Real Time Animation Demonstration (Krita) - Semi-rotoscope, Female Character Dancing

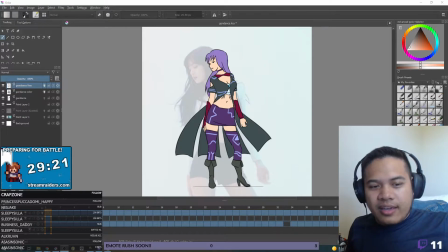Hey, what's up, YouTube? A lot of people have requested a real-time demonstration of my animation process and also tips on drawing people, animating people and characters. So what I have here, this is a commission I'm working on, is someone's original character,
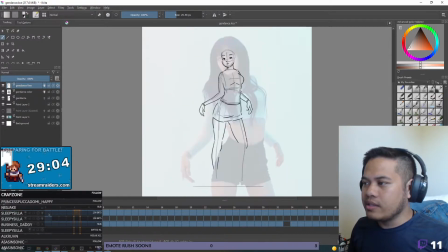but they're going to be copying the dance from Blackpink's Lisa.
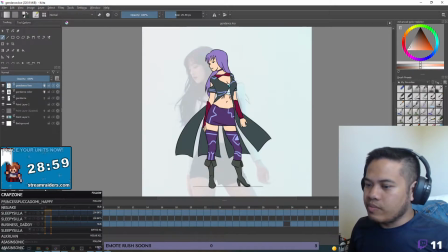Lisa is from the popular girl group Blackpink,
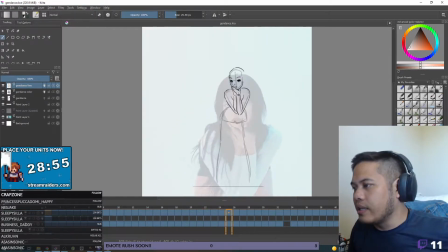and you can see I have my line art is not really quite done, so I'm going to be working on the line art.
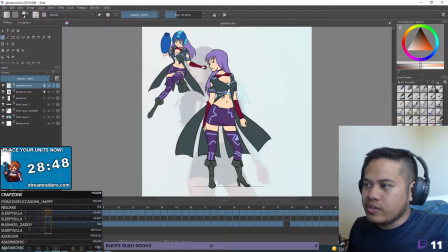And you can see that I have the references here. There's the original character, and there's Lisa in the background. What I did was I kind of ripped the YouTube video. I took the frames and then I imported the frames into Krita. And I have tutorials on how to import the frames. So this is kind of a rotoscope.
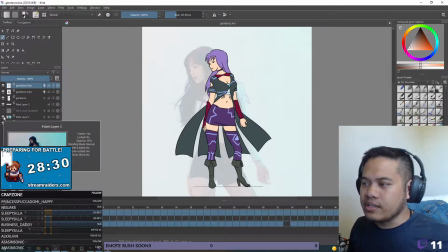It's not a true rotoscope. A true rotoscope is tracing, but basically I am copying the timing and poses exactly of this character because that's what the person who commissioned me requested. He wanted his character doing Lisa's dance. So I got about 50 frames of Lisa's dance, which is really quite a lot.
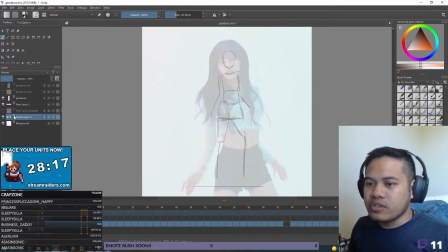And I started with a sketch first. So let me play that back here. So there's the sketch. Let me bring up the opacity a bit of the sketch.
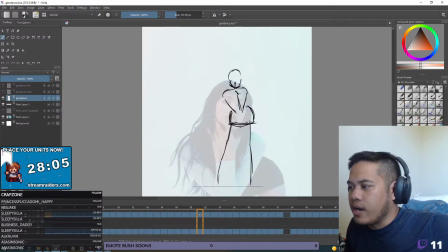So you can see I pretty much stuck with boxes and almost like a trapezoid for her hips.
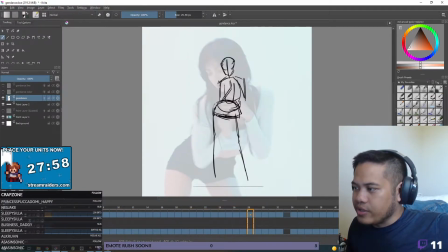Um, but really, this is all about capturing the gesture, and I feel like I did a great job capturing the movement here. I did cut the dance in the middle of it and sort of split it so that it loops. It loops well.
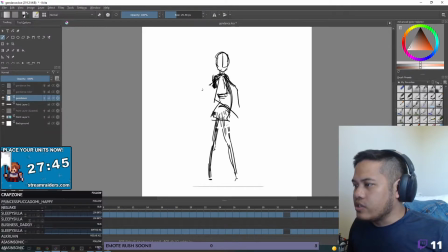So I added a little turn at the end. You can see at the very end here, this extra turn I added to reset to frame 1. So frame 52 and frame 0 are the same frame. And you can see that she kind of turns into a loop.
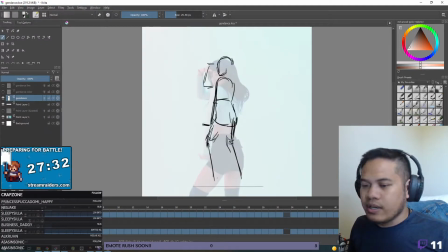And I'm not really sure how smooth the loop is. Like if I go right here and let it replay, let it rewind or loop back.
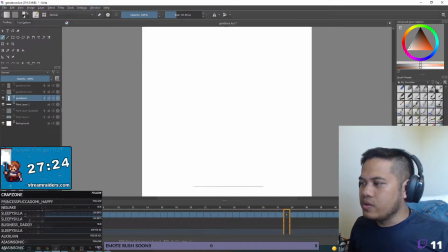It's pretty decent. So you can see the movement there, and then it loops. So it's not bad. It's not really perfect, but it's good enough for the purpose of my animation.
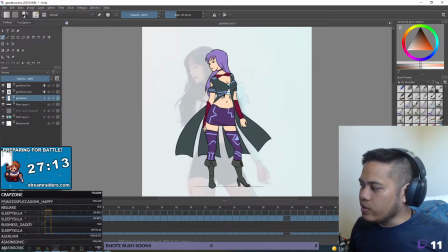So let me bring back the reference. And I usually what I do is on the first frame, I pretty much try to finish the line art.
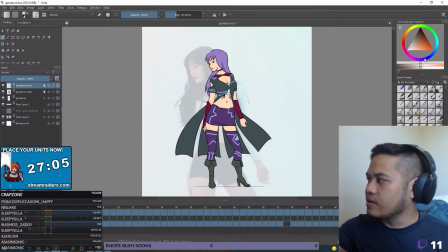Even here, it looks like I made a mistake. So let me just fix that real quick. So I have, according to the character model,
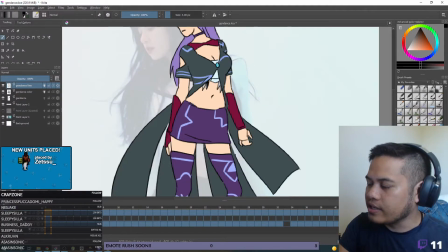this part right here, her hand is kind of like a just the thumb. Not the rest of the hand is not really fingerless, but the glove and the thumb are supposed to be fingerless. So I can take this color and make this red, and then I can use the fill tool right there.
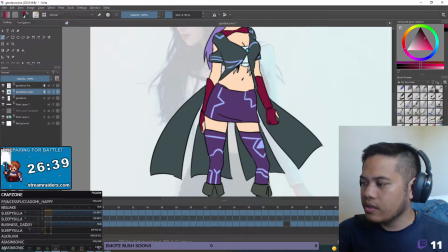So and also right here. So let me reduce the opacity of the sketch layer again.
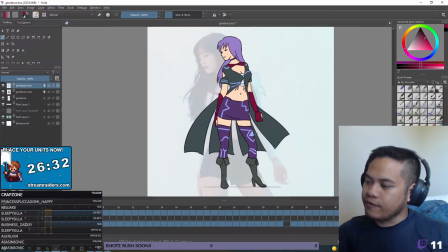So usually I lay out the first frame so that I know what to match,
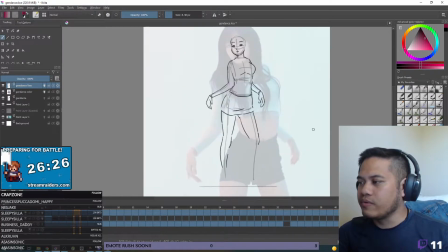what type of quality to match, and then for all the subsequent frames, I just slowly but surely grind away at the line.
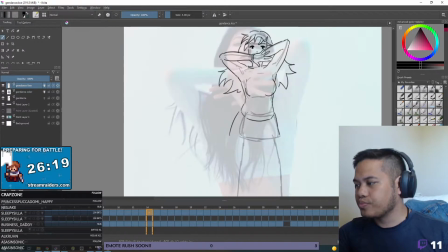So that's what I'm going to be doing the demo today. Um, and you can see I have all the references available. I have the dance behind it, and I also have all the other frames act as reference. And I think that's kind of one of the good things about animation, that once you've set it up,
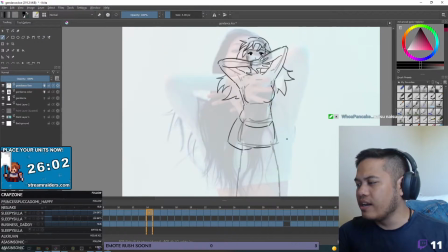all the drawings that you do for animation kind of like you use the other frames as reference.
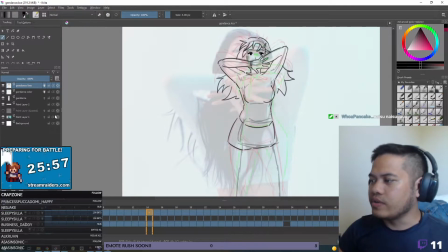And that's like the beauty of onion skins, right? So if I hit O, I turn the onion skins back on.
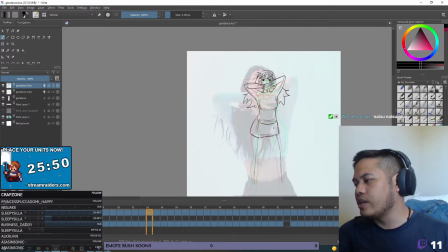Um, so yeah, we're pretty much going to be grinding away at the lines, and you can see that when I'm animating,
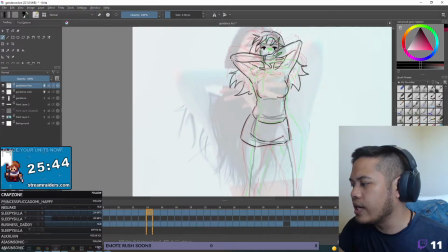you really want it like individual lines to show the flow of your strokes.
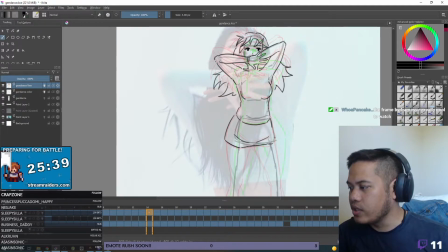And some really professional animators are really good at getting the right stroke from the first try. They have a lot of line confidence because of their experience. Me, I don't always get it right, so you might see me undoing a lot.
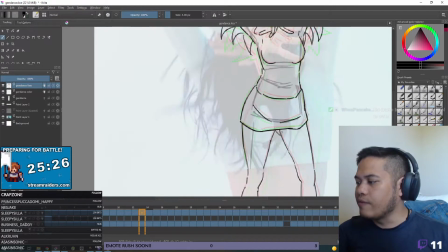And of course, I've talked before on YouTube about how it's a habit that I want to break. And for the most part, I believe I've gotten better, but it really comes down to how accurate your lines are.
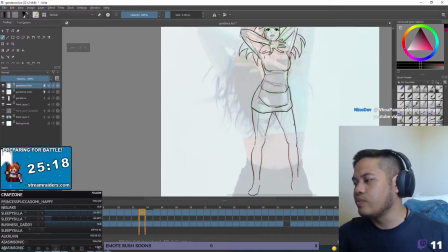And the only way to really get accurate lines is to really practice figure drawing and gesture drawing a lot.
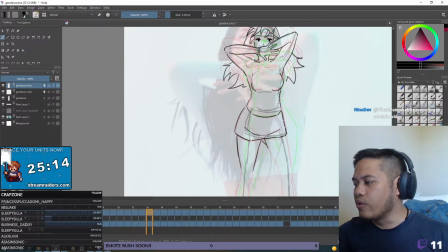And the more you draw, the better you'll get at it.